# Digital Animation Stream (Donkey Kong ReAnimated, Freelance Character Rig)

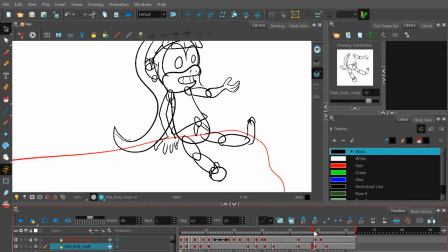2011s
Okay, I should move this.
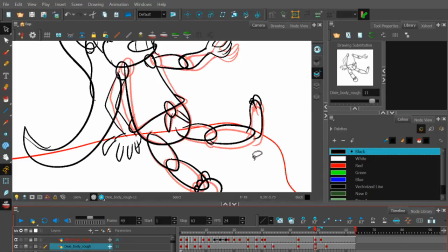2016s
The top part of the leg should probably stay, but the knee, lower portion, and foot should probably be moved down to kind of
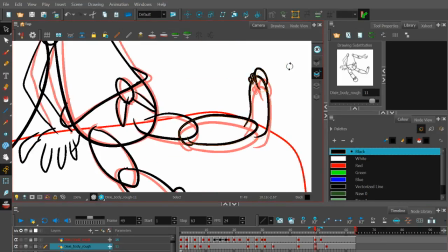2023s
indicate that it's resting in the same general position, that she's mainly shifting the position of her torso and head. That doesn't have to affect the legs all that much.
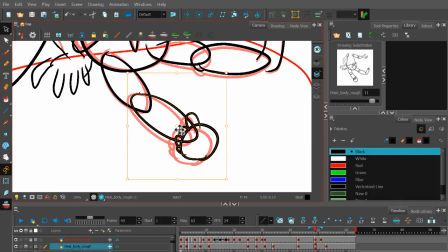2034s
So I'll do that, and then I'll copy paste these attributes to the last keyframe for the body. Quote unquote. I can make more changes after that. Who knows? Delete, paste,
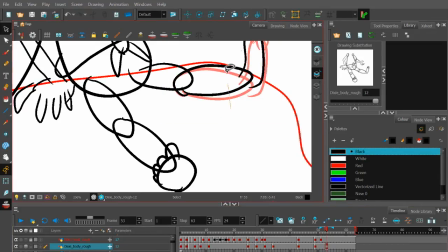2049s
copy. Delete, paste.
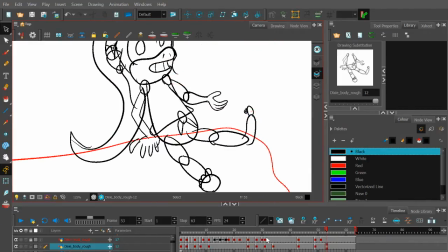2055s
Zoom out a bit and turn off. Just see how that movement looks.
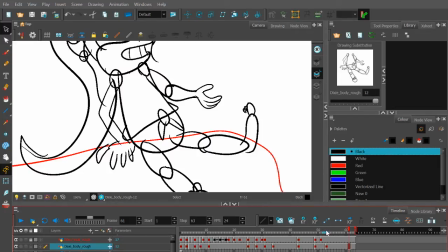2062s
What? Oh man, I forgot to move the toes. That actually happened to me before. That's pretty crazy. It looks like, oh my god, they're about to go flying off to the stratosphere.
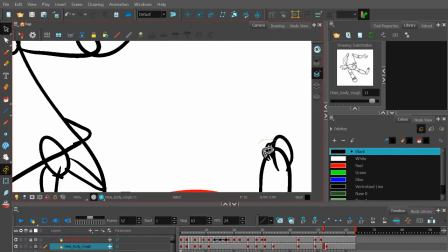2070s
All right, I'll just select the toe lines, I guess.
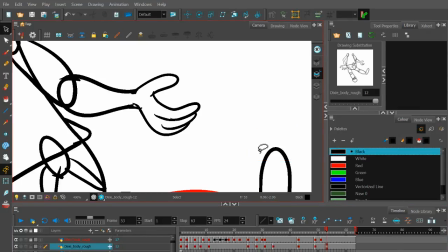2074s
Copy, delete, paste, and let's just test that motion one more time.
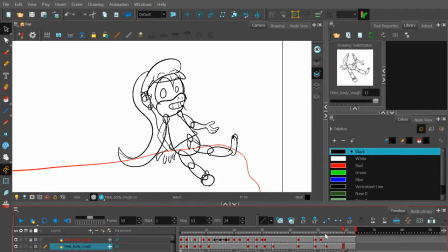2083s
Okay.
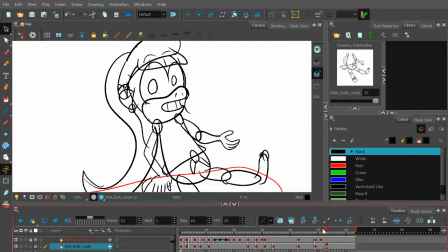2086s
And I'll probably in the final thing start the arm movement motion like in between here, so it's not like in that space time it just goes bah.
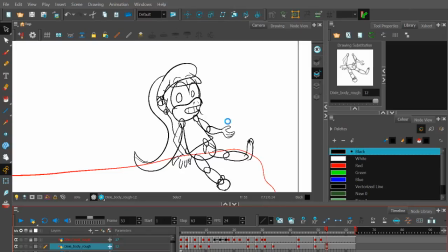2094s
It's not going to be a gaming watch. There's a Nintendo reference for you.
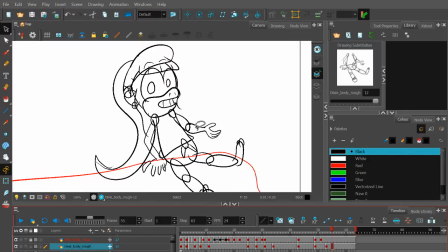2098s
Okay, I want to know how many people here actually knew what Game & Watch was before Melee,
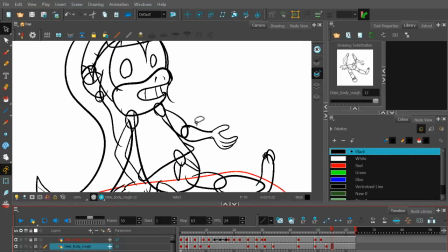2104s
because I've never seen a physical Game & Watch, but I played if anybody else ever played the Game & Watch Gallery games on Game Boy, Game Boy Color, and Advance. I owned the first one and played that thing to death. That was a fun little thing.
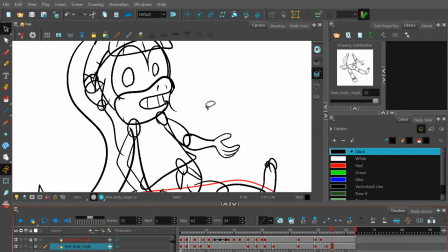2117s
I wouldn't mind them finding some new way to recreate that, to like revive that concept of the remakes for Switch or even 3DS. I don't know, or even iPhone. Who knows? Kind of like how I'm happy we're getting new WarioWare on 3DS, but I'm surprised they still haven't done anything with that for iPhone.
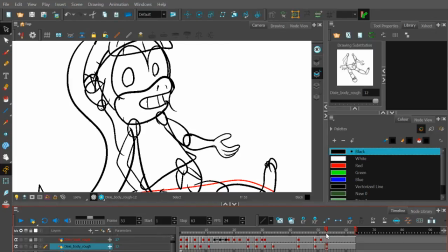2135s
Like, what, you want something that's all touch and quick for ADD kids? WarioWare, bam. But anyway, let's do that last keyframe for the arm. Yeah, probably only about 2 frames is all we need for that arm to find its position.
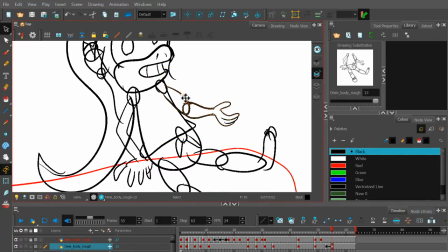2149s
Maybe I'll just do 3 later on. It's not that big a deal. So move that back a bit. Oh, nope, you're coming too, finger. And okay, let's hope I got all that down a little bit.
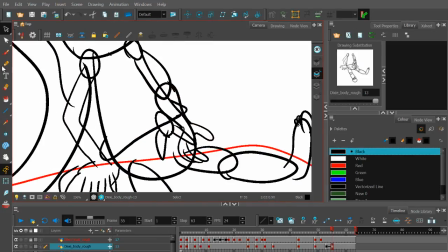2171s
And I should probably also edit redraw that hand for this frame to
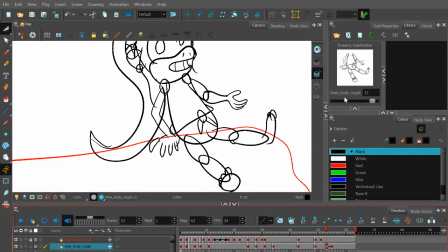2179s
no motion tween for the refs.
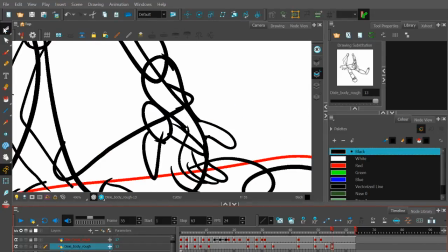2181s
Yeah, I'll edit that hand, and actually I guess I can delete just for this frame that's the last shot possibly.
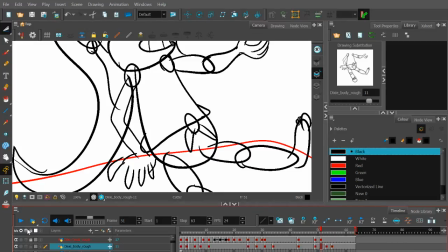2189s
Actually, let me just play the script and make sure it doesn't. Okay, yeah, there's nothing about she quits talking.
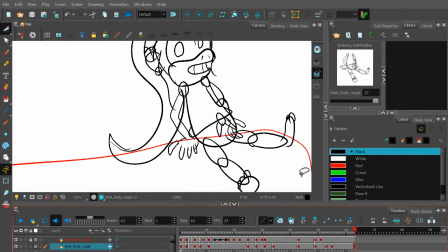2197s
It's just you don't need to do any more body movement, because that's generally the point where the body calms down in animation.
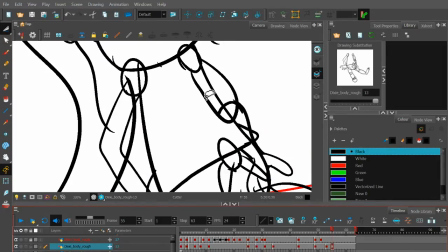2203s
So I delete the hand and the lines that the body is overlapping, because she's not going to.
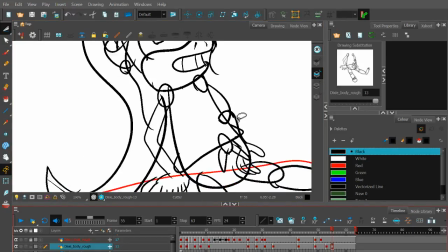2210s
Wait, is that? Okay, yeah, I want to make sure those were associated with the actual torso itself.
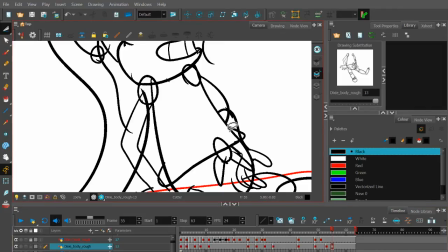2215s
So let's get rid of that for now. We don't need to see the joint line there.
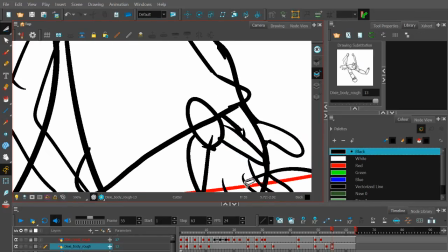2224s
And I will also delete the fingers, not the leg lines.
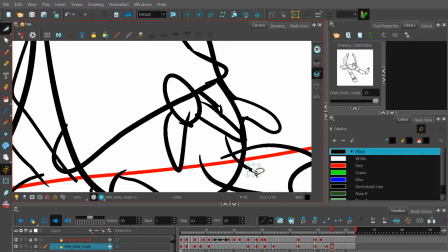2230s
I guess those can stay as a guideline.
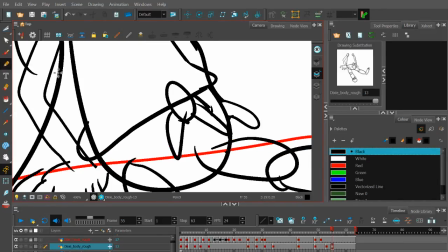2236s
And yeah, I'll edit a little bit so it looks like the fingers are. Oh, actually, she'd probably be if she flip the hand around so the thumb wouldn't be at the top. It'd kind of be just like.
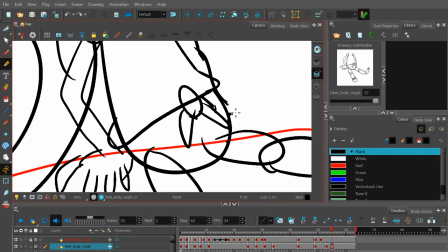2253s
You would just barely see the indentation of the fingers.